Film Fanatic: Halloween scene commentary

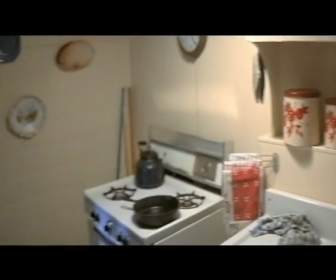4:10 I think this is Deborah Hill's hand in the shot, I believe.
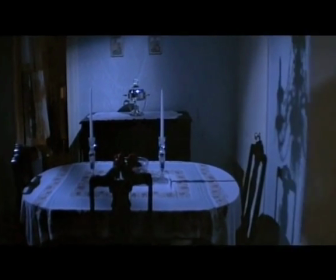4:15 I think they tried to get it into focus, but if you actually watch that, the hand's out of focus.
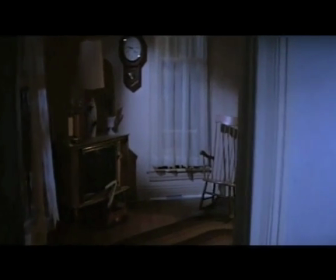4:24 Yeah, so I think, let's say John Carpenter and Deborah Hill have often said that the whole idea of
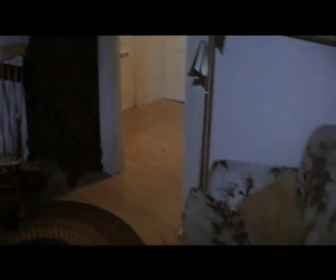4:31 sex equals death and virginity will save you wasn't intentional.
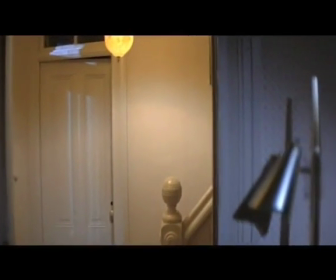4:35 It was just the fact that people who were having sex were too busy to realise that there was a killer nearby.
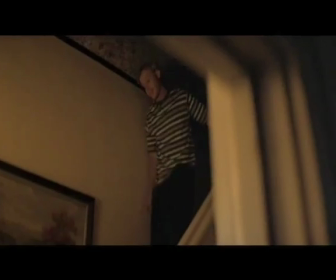4:43 This is quite clever, just the character there pulling down his top
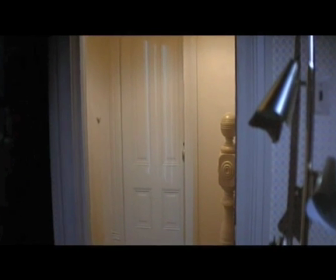4:51 emphasises that he's been up there naked.
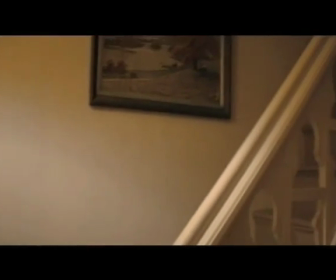4:54 That little look there, you just heard the character say, "Oh yeah, well, I'll call you tomorrow," or whatever. obviously he has no intention of doing that.
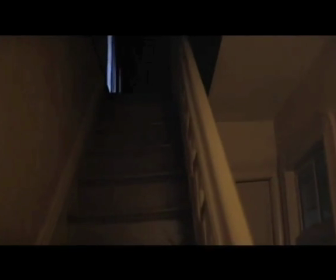5:02 So that's a warning for you, ladies. There are some scumbags out there. I'm not one of them.
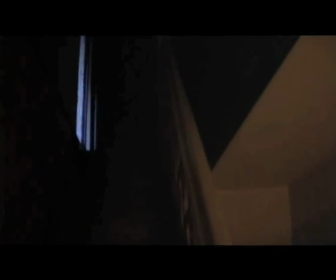5:08 I think.
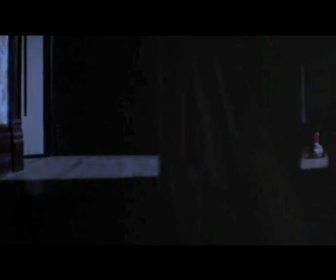5:11 So here we have Michael Myers walking up the stairs.
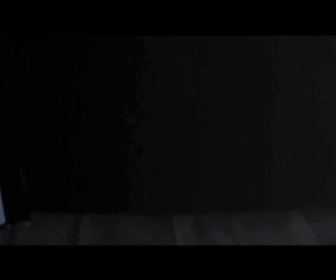5:16 Now, I think there's only 2 points in the film where Michael Myers is actually referred to as such.
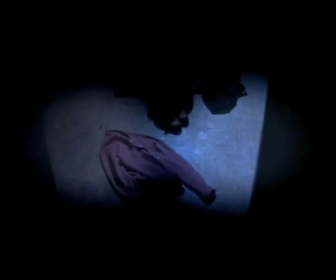5:26 And here we go. This is the first cut. So what you've seen so far, I believe, was one shot when he puts the mask on.
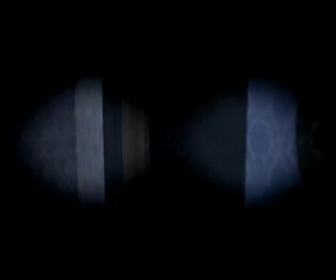5:33 That was a cut. And now we're seeing through that. We know now, definitely, we are seeing through the eyes of a killer.
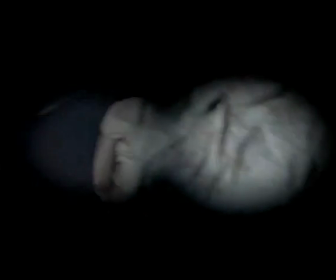5:43 And a naked woman. This is Michael's sister. He looks around and he looks at the bed there.
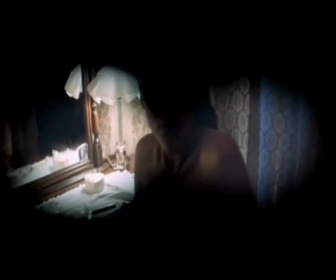5:50 You'll notice he looks at the bed, looking at that's the scene of the crime as far as he's concerned.
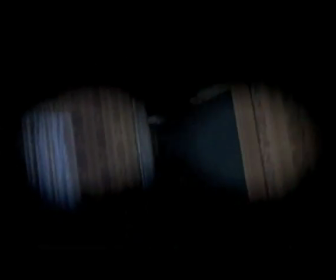5:55 So this is really well done because you don't actually see any stabbing. It's much like Psycho. You see that the character looks away from the event, looks away at the actual stabbing that he's doing, and looks at his hand, looks at the knife.
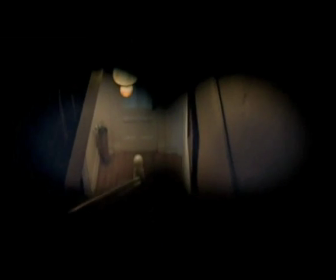6:10 And I think that's representative of Michael Myers' thought process,
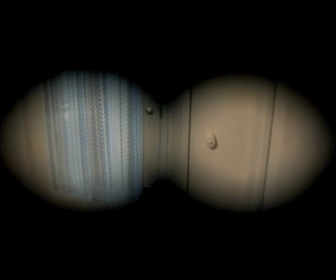6:15 which is that he's emotionally disconnected from his actions. So he only looks at what he's doing.
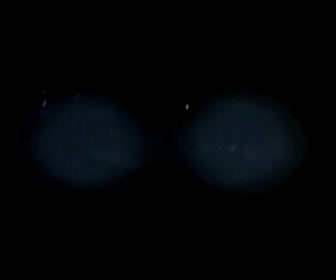6:23 He doesn't look at the moral or emotional outcome of what he's doing, which is basically the death of his sister.
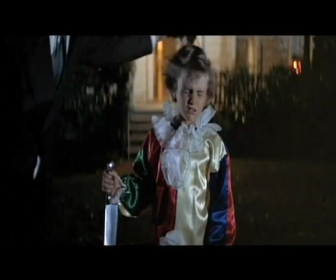6:29 And here comes the big twist.
Michael?
His parents come out, and lo and behold, it's a little boy
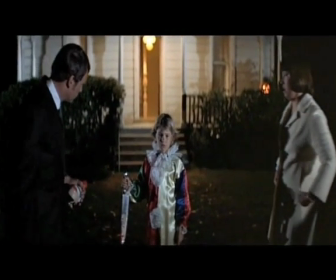6:38 in a clown outfit who's just killed his sister. If I were the parents here, I'd be running around saying, you know, whose blood's on the knife?
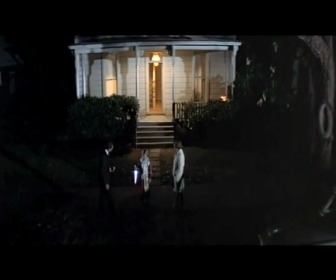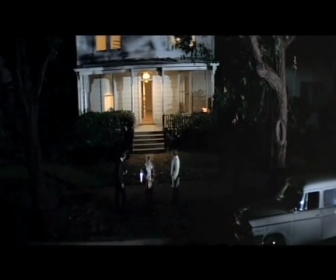6:54 The camera pans up on this crane shot.
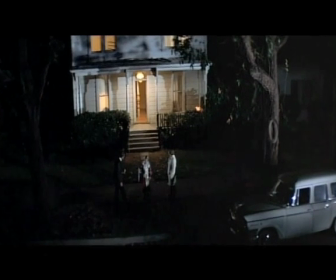And Smith's Grove, which I believe is a small town nearby where Carpenter grew up. Again, most of the names that he uses refer to places or areas, I think, nearby where he lived.
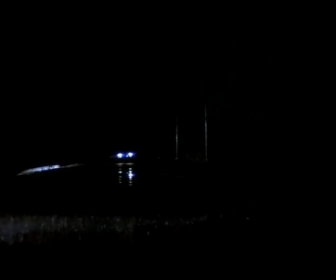7:19 So now we're introducing Dr. Loomis. Now, this is one of many connections to the film Psycho. Now, a lot of people talk about Halloween inventing the slasher genre, and a lot of people would say, no, Psycho did.
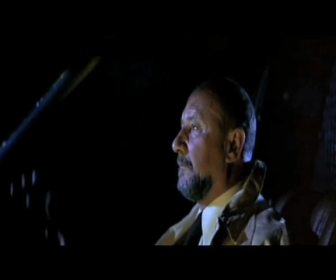7:35 And other people would say that no, the slasher film existed before Psycho.
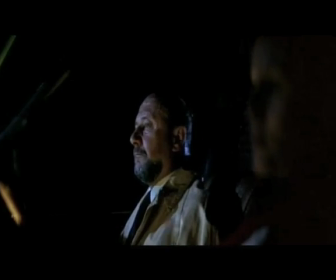7:41 But anyway, Loomis is actually the name of a character from the film Psycho.
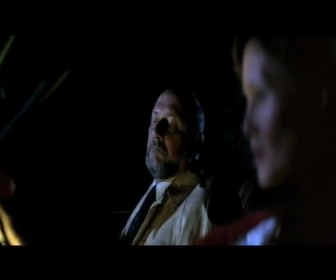7:47 Jamie Lee Curtis is the daughter of Janet Leigh,
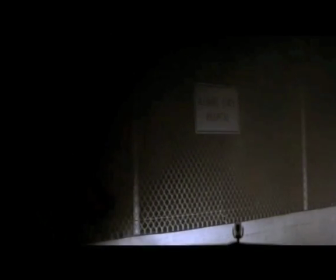7:51 who was the woman in the famous shower scene, the protagonist of Psycho. And here we go, we're setting the scene that they're going up to a mental institution to transport Michael Myers.